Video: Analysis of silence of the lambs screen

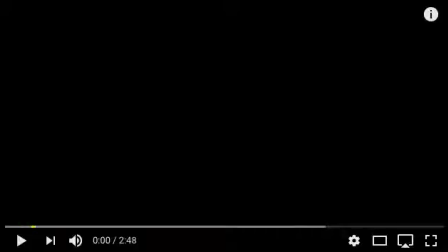0:01 So I'm going to be looking at Silence of the Lambs opening title, so I'll be looking at the first 2 minutes of the film. This is where I'll see the titles and also a little bit of the movie itself.
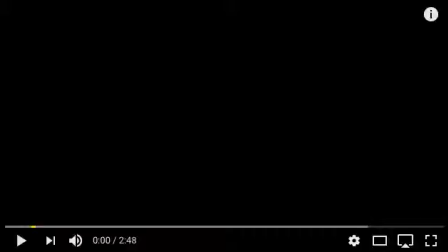0:17 I decided that it would be a good movie to look at given that it's a psychological thriller and I'm trying to create a psychological thriller. It's meant to be one of the best psychological thrillers out there, and so it seemed like a good movie to look at. Here we go.
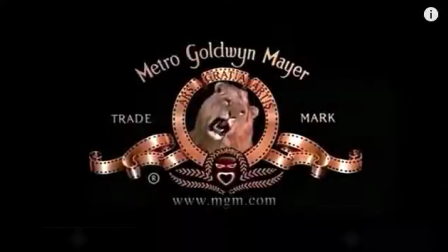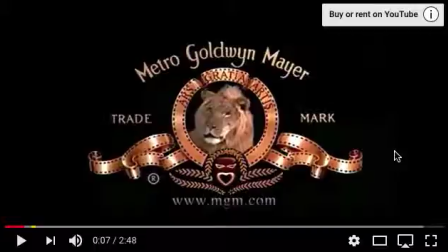0:39 So the first thing that we see is an ident. It's central to the screen, which automatically makes it quite aesthetically pleasing.
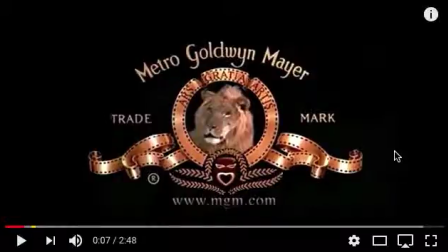0:47 It provides us with information such as the name of the production company, or at least one of them, their website. The line is the only part of the ident which is animated. It's quite simplistic, yeah, it's very sophisticated in that it's just set on a black background rather.
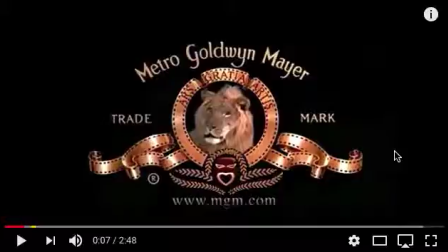1:05 It's got gold aspects and it uses quite simplistic, easy to read writing, so it's quite effective.
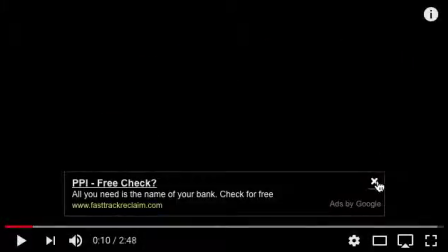1:16 The lion is the only part of the ident which moves. Again, yeah, just emphasising it's quite simple, but it is effective.
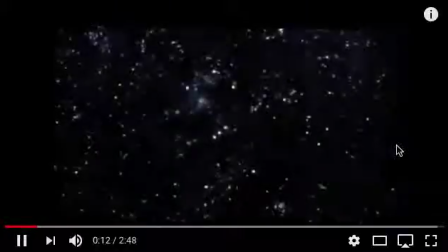1:28 The screen then fades to black. So you can then see to the left hand side of the screen some graphics which move to then eventually create the ident.
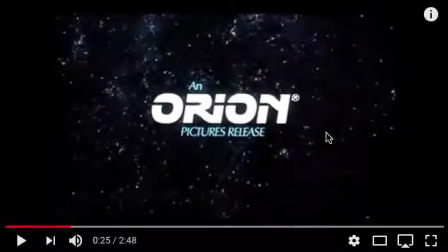1:47 We have to just presume that this is a partner company. So just like with the first ident that we saw, it's central to the screen and it fades after a short moment.
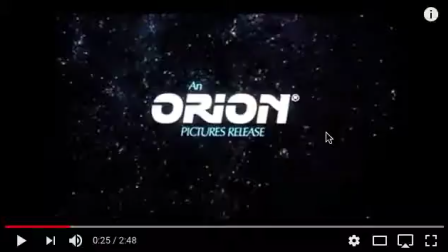2:01 So it doesn't take up too much screen time, it gives us enough time to be able to read the name of the production company.
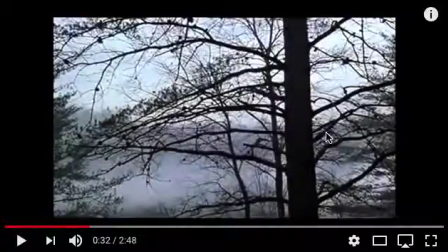2:14 So then the first shot that we see is of like a forest. There's some trees that obstruct a view of like the distance. All you can see is the trees, which are quite black. The low level lighting connotes darker themes perhaps in the rest of the movie.
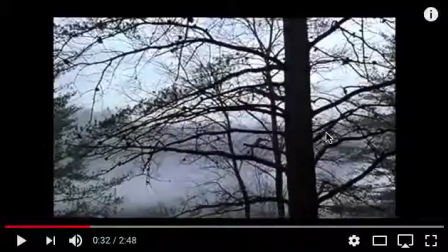2:33 This is a very still shot, so it doesn't make you feel very disorientated or anything. It allows you to get a sense of what the movie's going to be like without having to see much of the graphics. So we instantly know that there's rural areas being used in the movie,
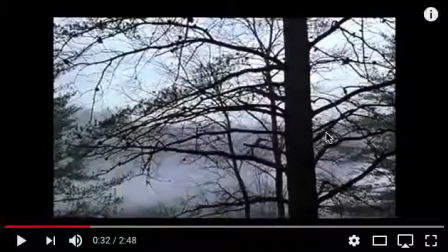2:54 which is a convention of horrors, thrillers, psychological thrillers, that kind of thing. Then the location appears in the bottom right hand corner.
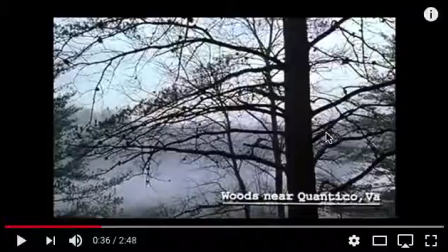3:10 This is underlined, which emphasises its importance. So it just ensures that the audience, me, will recognise it, acknowledge it, and see that it's there, read it, and take that in as part of the movie.
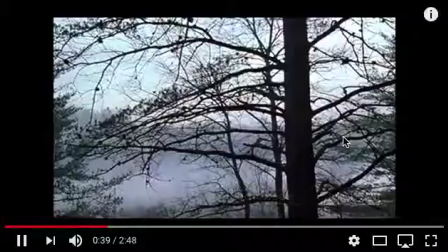So here we see quite simplistic text being used on top of the still shot. This again acknowledges a partner production company.
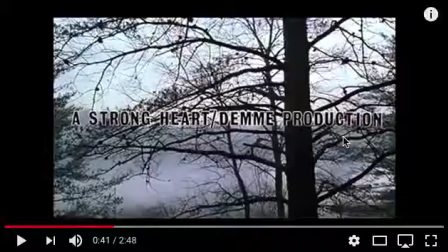3:40 The text is black with a white outline, which makes it stand out, and it's also quite easy to read because it's such simplistic writing. This text is then used to show the names of the actors starring in the film.
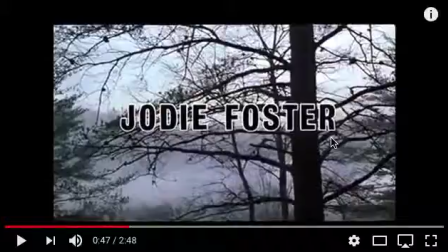3:59 I read up on a few critics that suggested that this writing was quite plain and didn't boast how great the movie was, but then you have other critics who will argue against that, saying that it only
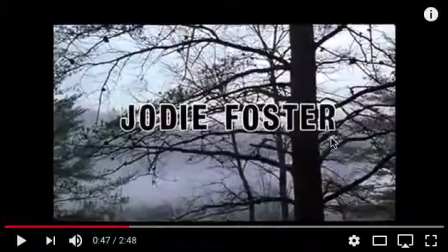4:14 emphasises the themes within the movie and that it's meant to make you feel a bit uneasy and as though the movie's not exactly what you think it is going to be.
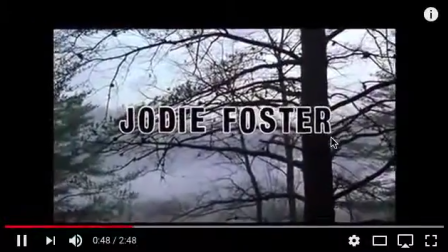4:24 Is that okay?
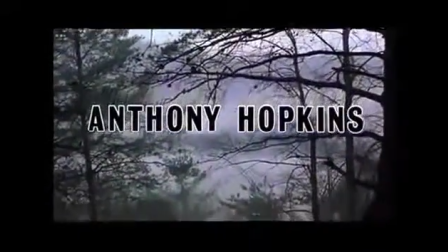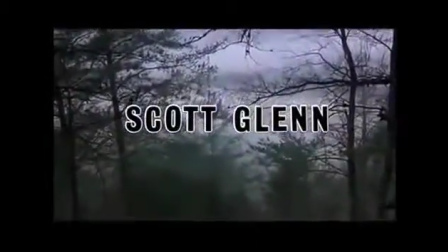4:33 The camera then begins to tilt
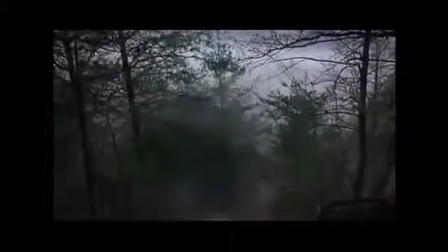4:37 downwards, so we presume that anything below eye level is going to be insignificant,
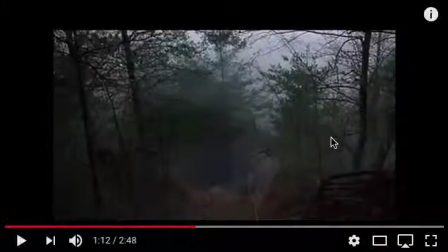4:48 and we really get a sense that as an audience we are there to view the film as sort of an onlooker looking into something. you could say that this creates distance between the audience and what's involved, but later shots contradict that idea. So
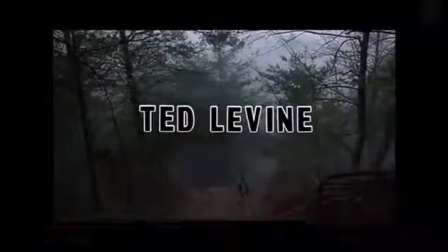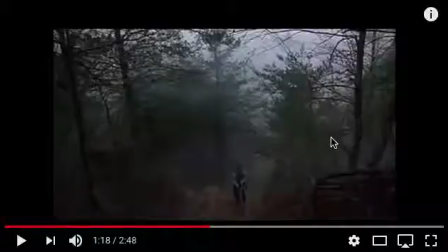5:13 we then see the first character appear, which is a female. We see her climbing up a hill using a rope. This could be symbolic of how she uses tools to her advantage
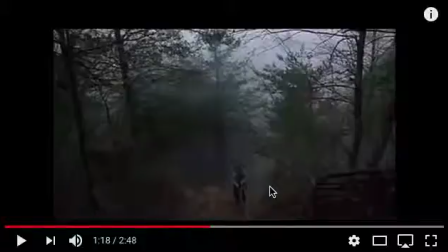5:30 and plays on strengths and things to help her get to where she wants to be. It's also symbolic of her overcoming something, because she comes over the top of the hill, as you'll see just in this later bit.
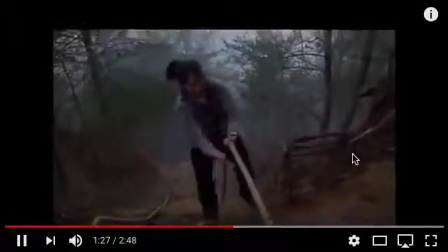5:47 All the while she appears underneath the text, so the text is never obscuring your view of her.
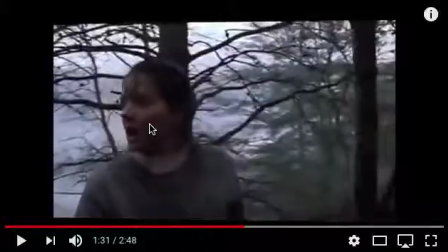5:55 We then hear birds in the distance, which she draws her attention to. She's of the left-hand side of the screen, not central to it, suggesting she's perhaps not the main character, or at least there's going to be other characters which will push her out of the scene slightly.
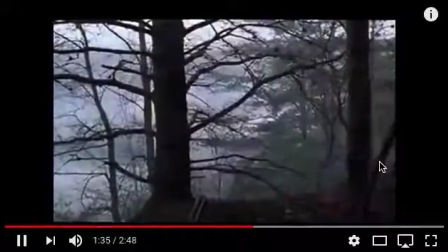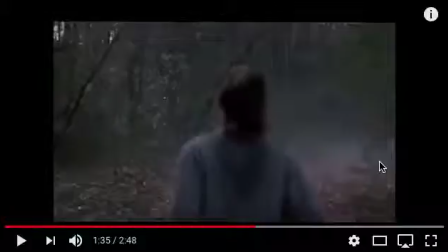6:17 Then we come to a shot from the back where she is central to the screen, but she's running away from us, or at least that's what some people might perceive it as.
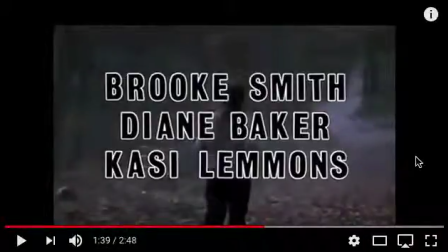6:28 The camera is slightly shaky, which then makes us feel as though we're part of the movie, because when you're jogging you'll be shaking up and down, so we could be jogging alongside her.
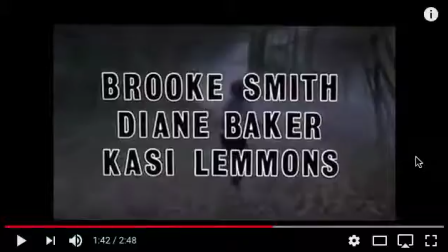6:44 There's a long shot here of the back of her. Perhaps she's running away from something. That's what you can note from this.
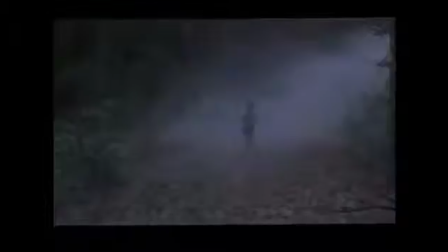6:55 The titles here, it's notable that the titles seem to be getting more rapid.
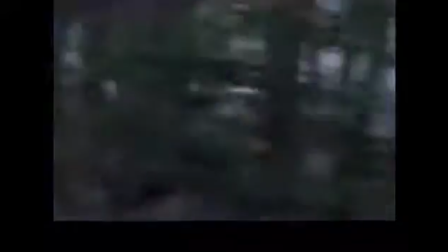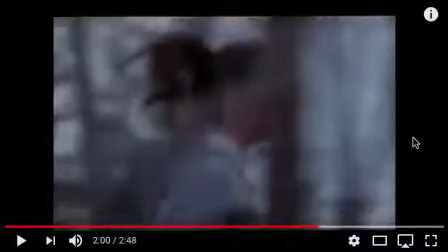7:09 And there's a side shot of her running quite fast through the trees, and you could say there's a dirty shot's being used here because the trees obscure your view from her slightly.
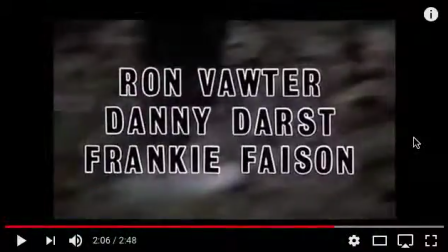7:22 This carries on for a couple of seconds until we get a mid shot of her feet. This just emphasises how she is running from something, just reinforces the idea of running.
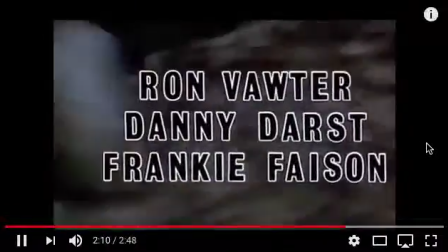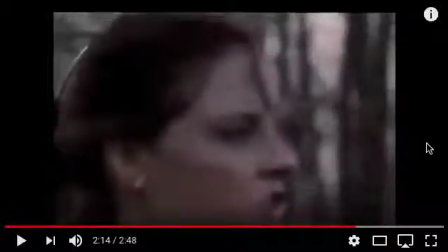7:45 And this is quite it's not a close-up shot, but it's pretty close. It's a close to mid shot of the female's face. This makes her more identifiable. We can see parts of her features, we can see the sweat on her face, the way her hair's blowing in the wind.
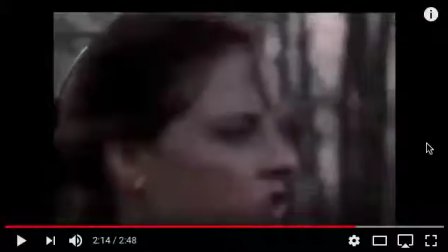8:04 It's all quite intimate.